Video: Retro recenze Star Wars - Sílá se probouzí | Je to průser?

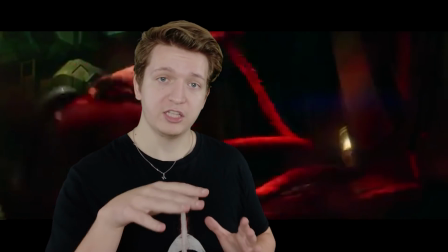745s
A ona zavře ty dveře a zavře tak akorát, aby Finn se dostal ven.
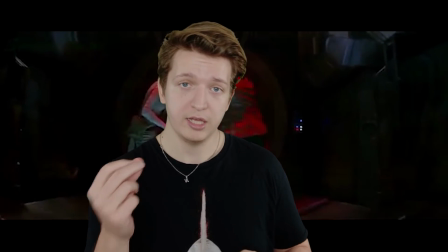749s
Taky můžeme pěkně vidět, jak ona prostě má v sobě tu sílu a je s ní úzce spjatá.
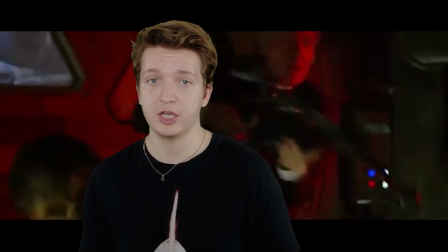754s
A samozřejmě potom se dotkne světelného meče Anakina a má takový to Force Echo,
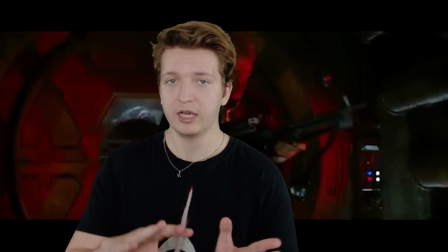760s
který jsme třeba podobně mohli vidět i v Fallen Order.
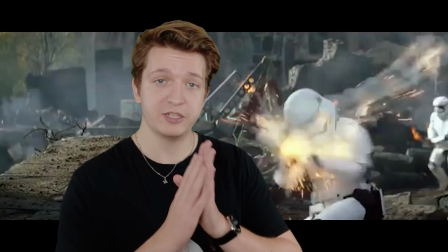764s
Potom přiletí první řád a líbí se mi, jak Han vidí znovu Kyla,
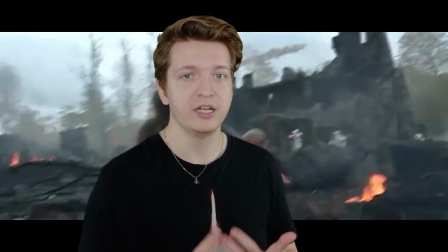769s
ten jeho výraz, kdy vidí prostě svého syna Bena, je úžasný a krásně s tím pracují.
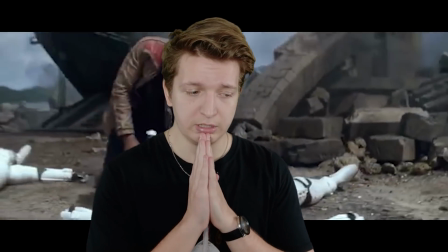775s
No a pak bych ještě rád zmínil to, že tenhle ten film je něco, co se málo rozebírá, sám jsem to málo rozebíral tady.
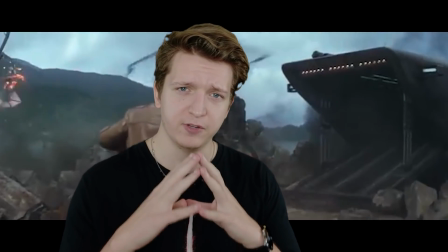783s
A to, že tady je fakt perfektně filmařsky odvedená práce. J.J.
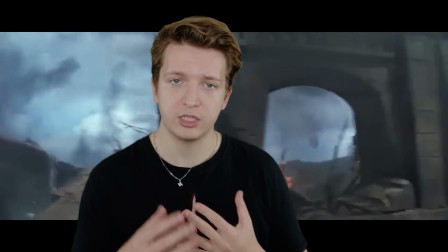787s
Abrams je fakt zručný, co se týká filmařiny, má tady spoustu zajímavých a super záběrů,
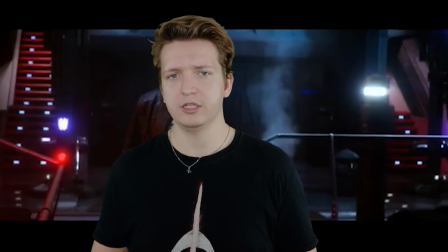793s
ale nejvíc se mi líbí ten moment, kdy vlastně Kylo zabije Hanna.
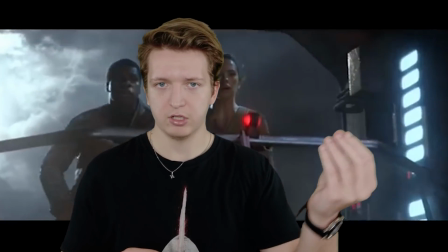798s
On tam jde na ten můstek a vidíme to světlo, jak se spouští na ty dva, soustředění všeho je v tu chvíli na ty dva.
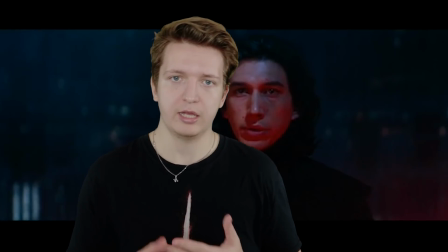805s
Potom tam máme Kyla a jak k němu mluví Han a snaží se nabádat k tomu,
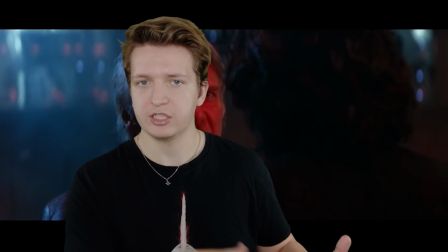809s
že v něm ještě dobro a to světlo s tím světlem uvnitř té Starkiller Base mu odráží na tvář na půl červeně a na půl modře,
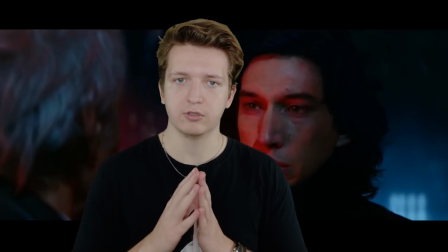818s
což značí tu jeho rozpolcenost a to, jak není si úplně jistý,
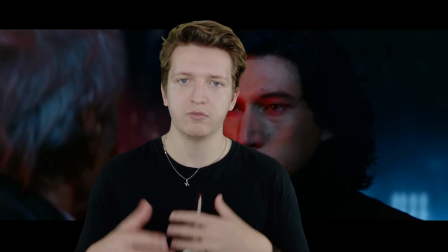823s
jestli chce jít přímo za tou temnou stranou síly a v nás divácích to může pěkně evokovat to, že opravdu je rozpolcený.
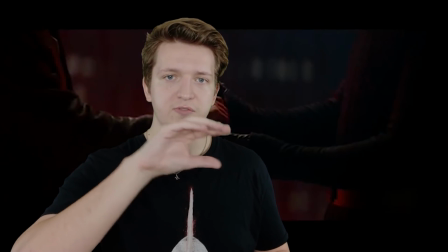831s
Každopádně pak nastane to, že Starkiller Base vysaje slunce a všechno uhasne a převládne na
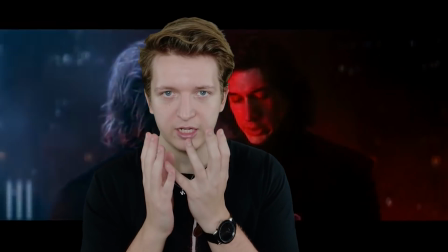837s
jeho obličeji jenom ta červená barva a v tu chvíli potom zabije Hanna Sola. Všechno ještě pěkně utichne a první, co slyšíte, je ten zvuk světelného meče, ani to nevidíte.
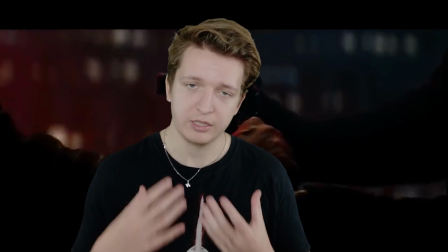847s
A až pak, když to vidíte, tak je to strašně šokující a vím, že v tom kině mě to dostalo.
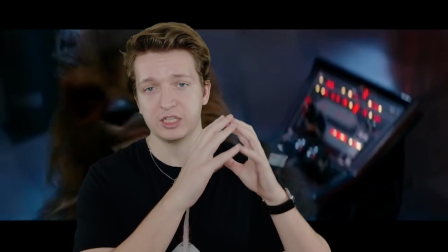854s
A i když se to dá očekávat, tak je to filmařsky tak pěkně zpracovaný, že je to úplně...
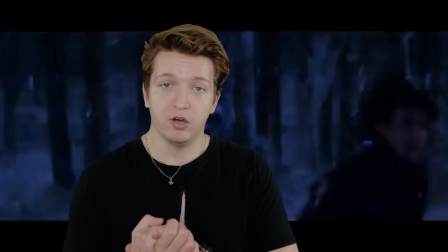860s
No a pak je tu souboj Kylo a Rey, který se mi líbí z pohledu choreografie toho,
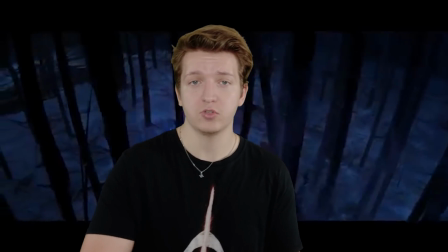866s
že vlastně Rey, když si vezme ten meč, tak většinu času před Kylem jenom utíká a všechny jeho útoky vykrývá,
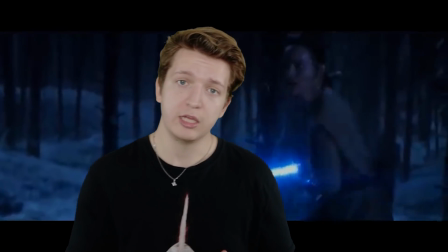872s
což jde krásně vidět na tom, jak on ji tlačí dozadu.
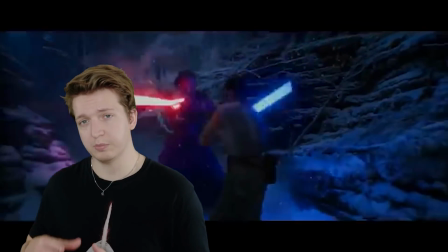876s
A potom se najednou začne rozpadat planeta a u ní vznikne tam ta propadlina
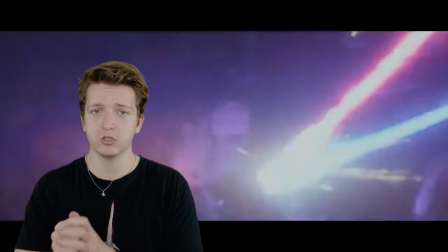883s
a dotlačí Kylo až na okraj. V tu chvíli ona nemá jinou možnost, než je zatlačit pořádně zpátky a sáhnout po síle.
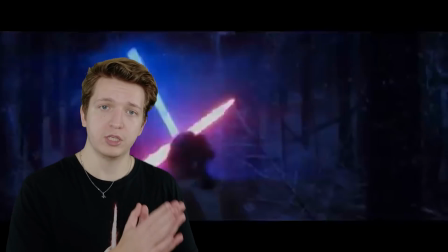892s
Když sáhne po síle, tak se schopí využije svoje znalosti bojového umění, což jsme viděli předtím, že ona umí se o sebe postarat, umí bojovat s předmětama,
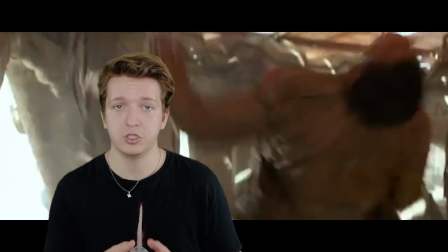901s
se zbraněma na blízko, a otočí to proti Kylovi, který je těžce zraněný, a zničí ho.
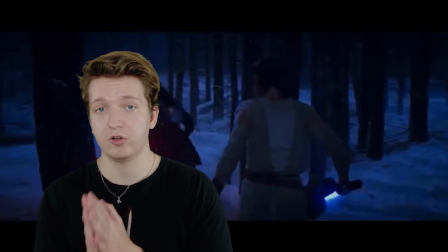907s
A fakt tady se mi ta choreografie líbí, zároveň se mi líbí, jak ty souboje jsou surový,
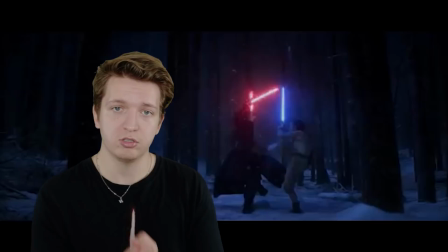912s
víc působí jako taky ty rytířský meče z naší historie, které jsou takový, každý úder má pořádnou váhu a všechno,
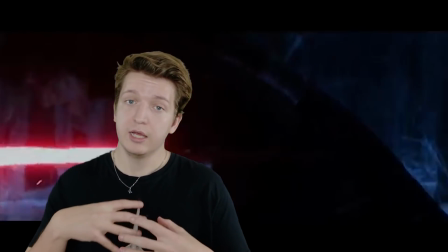920s
a to se mi fakt líbí. Celkově vždycky, když jsem byl kluk, tak jsem hodně přemýšlel nad tím, jaký by to bylo,
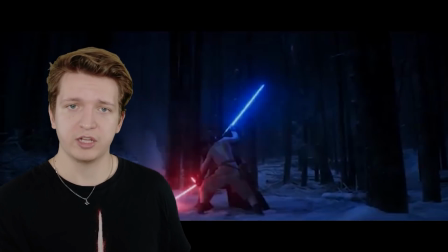928s
kdyby se světelný meč dotknul sněhu a začal se odpařovat, nebo kdyby se bojovali prostě v lese a začali se tam u toho souboje kácet stromy.
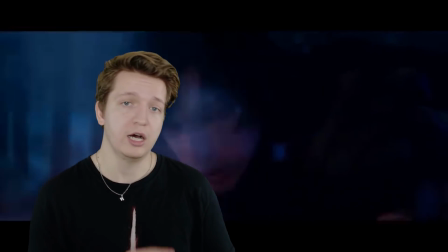936s
A to všechno tady v tom souboji vidíme a mám ten souboj fakt hodně rád. To by bylo asi tak všechno, co bych o tomhle z tom filmu chtěl říct. Myslím si, že je to fakt super film, doporučuji se na to kouknout znovu před epizodou 9. Zkusit se na to kouknout nezaujatě, pokud vás ten film předtím nějak neoslovil a třeba doteď k němu máte nějakou třeba a doteď k tomu filmu máte nějakou zášť, tak se zkuste na to kouknout s čistou myslí, čistě jenom jako na film a na dobrodružství, a jestli vás to chytne a baví nebo ne, a jestli se zajímáte o ty postavy nebo ne. Každopádně děkuju vám moc za sledování, doufám, že se vidíme u další retro recenze, poslední retro recenze Star Wars na epizodu 8, pak už to bude čistě jenom regulární recenze, protože půjde do kin Star Wars epizoda 9. Lístky mám samozřejmě na předpremiéru, těším se, pokusím se vám dodat recenzi, co nejdřív to půjde, což znamená ve čtvrtek 19.